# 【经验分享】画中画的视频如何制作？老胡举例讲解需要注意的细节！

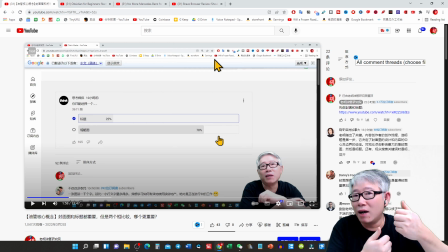[3:57]
就是表达的这种能力能够让你不断的提高把这个本领涨到你身上的如果你将来不准备做后期去帮别人通过别人帮别人做后期来赚钱的话你就不需要花大量的时间来做后期现在我们有的同学
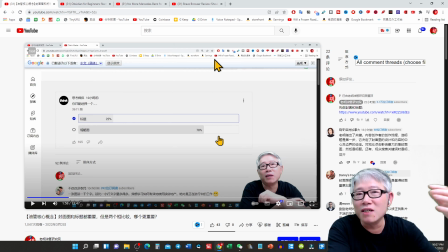[4:14]
就是做后期的时间比拍摄的时间都要长得多甚至几倍导致要加班才能赶上一个发布周期这个就处理适当了你一定要找到一个有效率的
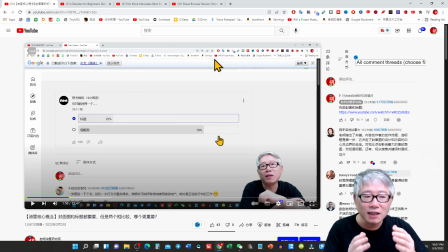[4:28]
我并不是在这边要提倡零后期一定是要把后期的效率要提高能简单流程能简单化技术一定要在这个方向尽力的努力把你有创造性的把你的能力就是有积累的
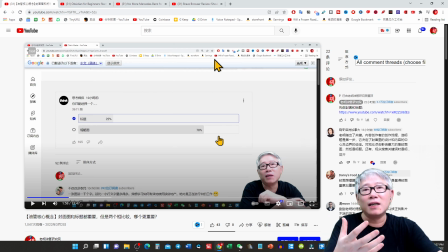[4:46]
能不断提升的能长到你身上的本领在这上面下功夫就对了好今天我为什么做一期节目讲这个就是一句话就能讲清楚的这样一个技术实现就是因为你虽然是这种形式里头还是有很多细微的讲究
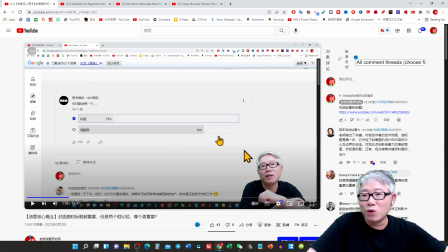[5:06]
好我首先讲第一点比如说你这个地方可以不用绿幕抠图就是让大家看见画中画这个画中画的这个本身拍摄这个头像它本身就是一个横屏的视频它实际上是一个16比9的边界
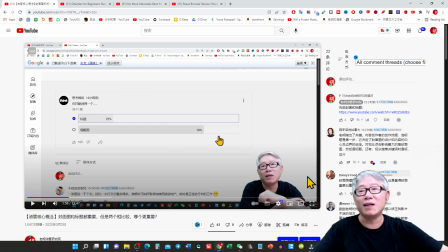[5:23]
在这个地方我抠图以后就把这个边界全抠掉了你看见的就是一个干净的头像在这前面所以你完全没有必要这样子做也许你可能就这样子
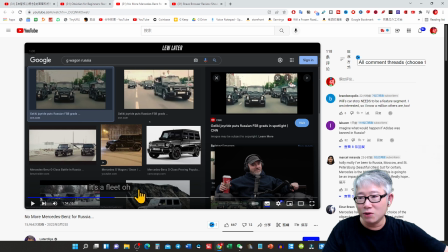[5:34]
这个就是一个画中画在右下角大家注意看Oh baby这个地方就是一个横屏的小的画面在一个大的画面之上这样子处理没有问题这是第一个第二个这个东西的摆放位置
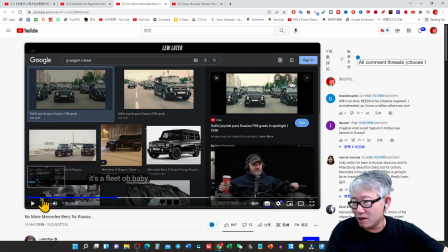[5:54]
你可以放到这里你可以放到右上角你可以放到这里你可以放到这里你甚至可以放到中间对吧
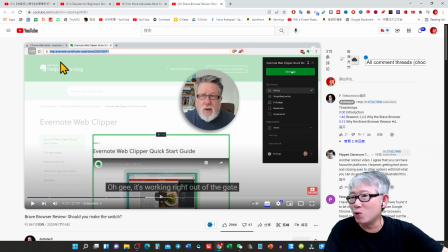[6:00]
比如说就像这个我放到这个地方我可以随时挪动我爱放哪放哪如果你是后期进行合成处理的话我随时可以前面一分钟放这边然后由于我要讲这个左上角的那么我就后面马上第二分钟把它移到这个地方来
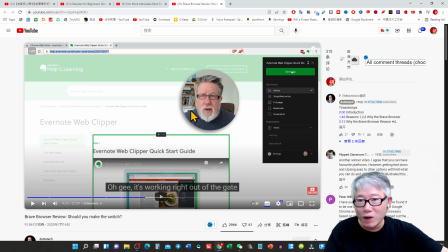[6:16]
你可以到处摆放你可以用椭圆形用长方形用矩形都可以你可以再加上闪闪发光的阴影和边框都没有问题你可以进行各种各样的处理紧接着问题局上
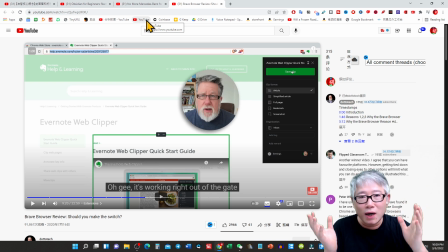[6:34]
我这样的不同的花样或者处理方式哪一个会好一点呢
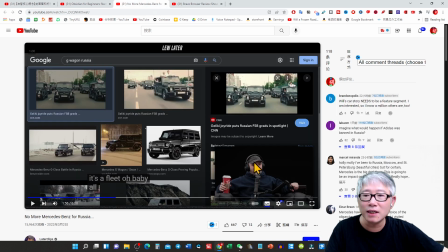[6:39]
好 我就让你感受一下首先这个你觉得怎么样他在这说花他说的这个东西是跟这个画面有关的有个问题对吧他的眼睛看向的是往这边看
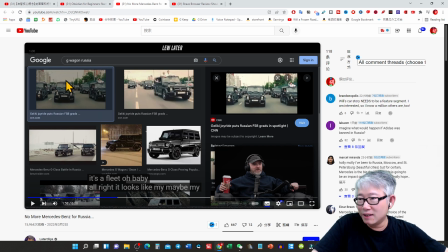[6:57]
而你在看节目的时候你在看你假设应该他是讲这个图不是吗因为这个图被高亮显示这个才是一个正当的体验那么观众和讲解的人如果能所看的东西是一致
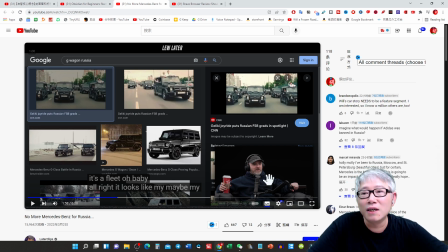[7:16]
这是最好的一个体验所以这是一个不好的处理不好的处理方式在这个画面的处理上面它有一个身体的指向性问题它指向这一边而我们观众看到的是这个因为它没有任何的鼠标操作
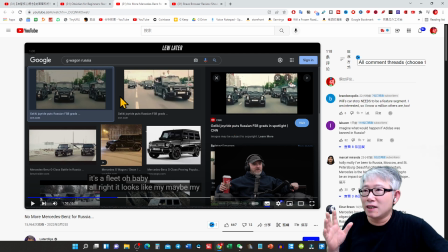[7:35]
老胡在讲解的时候你看我在这个讲解的时候我的鼠标你能看见然后我的身体也是指向这边的所以你就不会有违和的感觉我在讲的东西和我所看到的东西和你所看到的东西
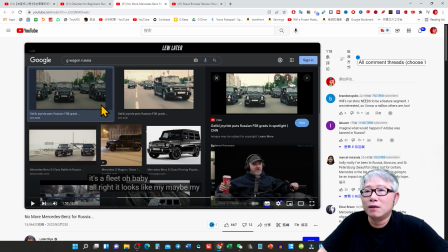[7:51]
是一样的一致的这个体验是最棒你如果像这个样子
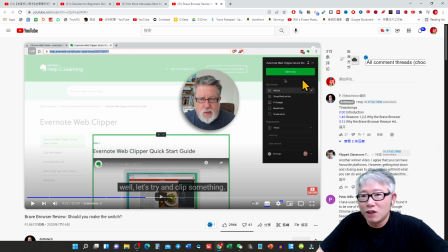[8:00]
你往底下看你的鼠标是在右边这感觉就不对
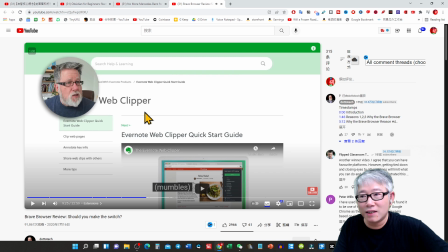[8:08]
这感觉就好一些他的眼睛往这边看操作也在这个区域这就对了
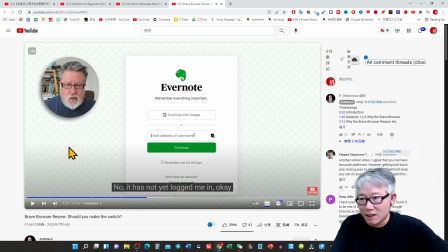[8:19]
这个又不对了他眼睛的朝下看他的操作在这边所以最好的就是观众所看到的和你所看见的是一致的以前我在其他节目里头有讲过当你要做节目的时候要讲一个东西你记不住的时候你大大方方把这个纸拿出来
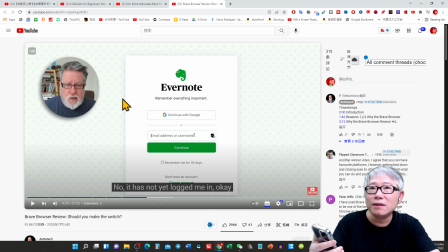[8:39]
把这个手机拿出来我念这么一段语录给你听观众一点问题都没有你不是要盯着这个相机我要完整把那东西背下来或者一定要用提词器因为观众知道你在看什么但是如果你旁边放个大电视
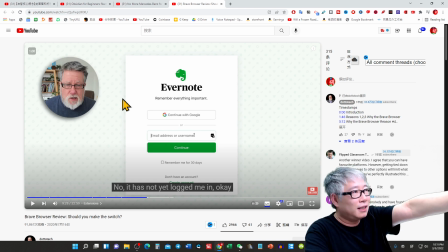[8:55]
然后你在讲这个东西你在看这个地方我看点东西观众看不见观众就有不安的感觉这种东西你要细细的体会
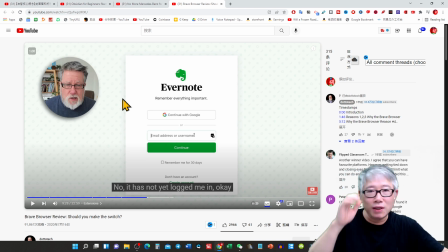[9:06]
就是这种东西你在处理的时候这些细节处理到位的
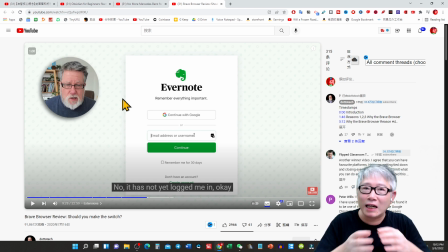[9:10]
观众就是他就他喜欢看他看得很放心很安心这种感觉
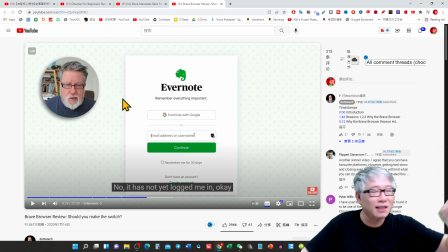[9:16]
这种感觉是非常重要的我经常举那个例子就像演讲的人在演讲台上面紧张的嘴唇之哆嗦这边全都是汉他不是你家兄弟也不是你家姐妹但是你难受你不忍心不是吗如果他在上面很high
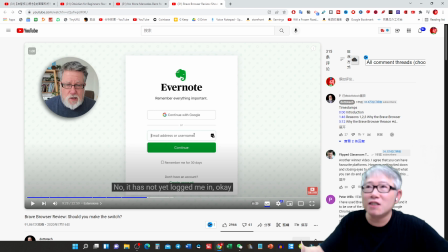[9:32]
你看得你也很舒服很放松我们做节目其实也是这样一个道理好那么再看这个
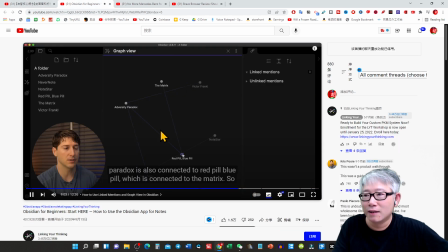这个也很棒你看到了它所操作和所看的方向也是朝这边跟我们所看到的东西是一致的
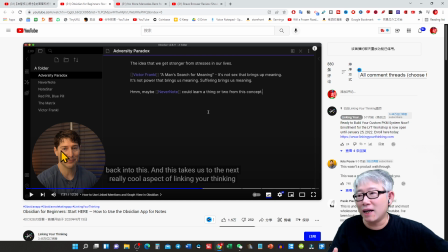[9:58]
所以这种布置就是它能够偶尔的把脸震过来在跟你说话它不操作的时候然后它在操作的时候鼠标位置在这个地方他眼睛也看向的是个位置高度一致你就很舒服等于是你跟他在一起
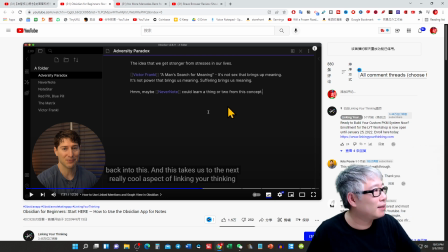[10:16]
他没有偷偷的往旁边看然后他在看你看不见的东西
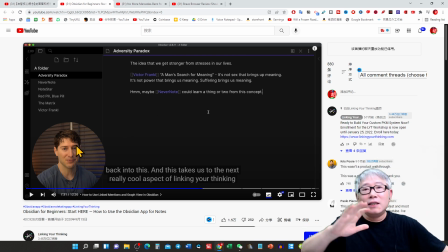[10:21]
所以这个是非常重要的那么你知道了这样一个原理你可以把头像放到上面那么只要你在操作的时候他眼睛是在往下看可以你也可以放这边他的身体的指向是往这边往这边看也没有问题在这底下都可以你甚至可以像有的游戏主播一样
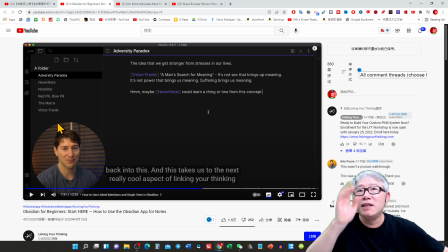[10:40]
把头像放这个地方放中间也没有问题你只要把握这样一个原则你所看的和所操作的区域跟观众所看到的地方是一致的
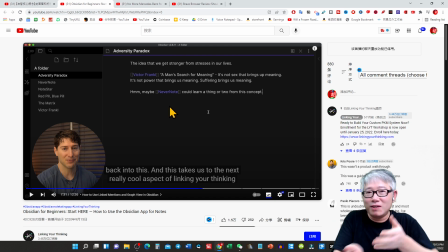[10:50]
它有安全感就像我们为什么要握手为什么要拥抱就是说我没有拿武器我没想害你就是别人要有这种安全的感觉这个地方你讲是心理学上面的原因或者是不需要什么大的理论
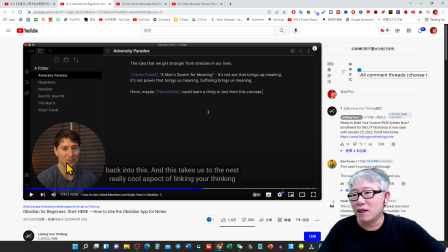[11:08]
就是人的这种感觉我觉得这种圆形的不会太侵占太多的画面的区域然后它又是有足够的这样一个像高亮的显示区域
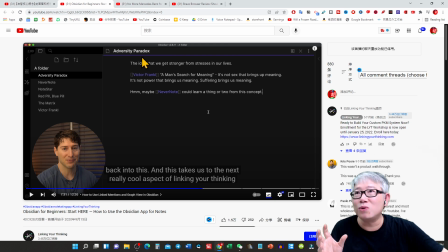[11:25]
它不需要抠图如果你抠图像我穿的黑色衣服然后这个地方又是在不显眼的一个黑色衣服的人在一个黑色背景之前那这个反而不是太好你看看它这个比较深色的然后在一个黑颜色的
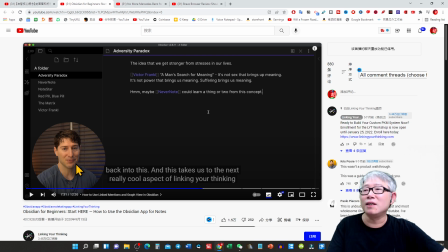[11:44]
它就非常之协调这是一个重要的观察还有一点我想要讲的就是说有很多人在这个地方会把整个的头放到巨大无底就是占满整个的空间就是我就把一个头像给你看
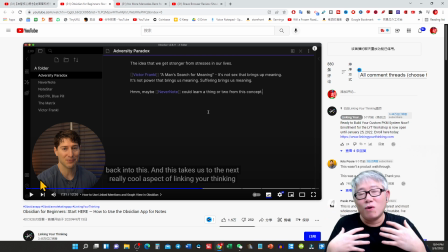[12:02]
这个也有问题因为当我们在跟别人进行表达的时候我们虽然是看着别人的眼睛但是身体的语言是非常重要的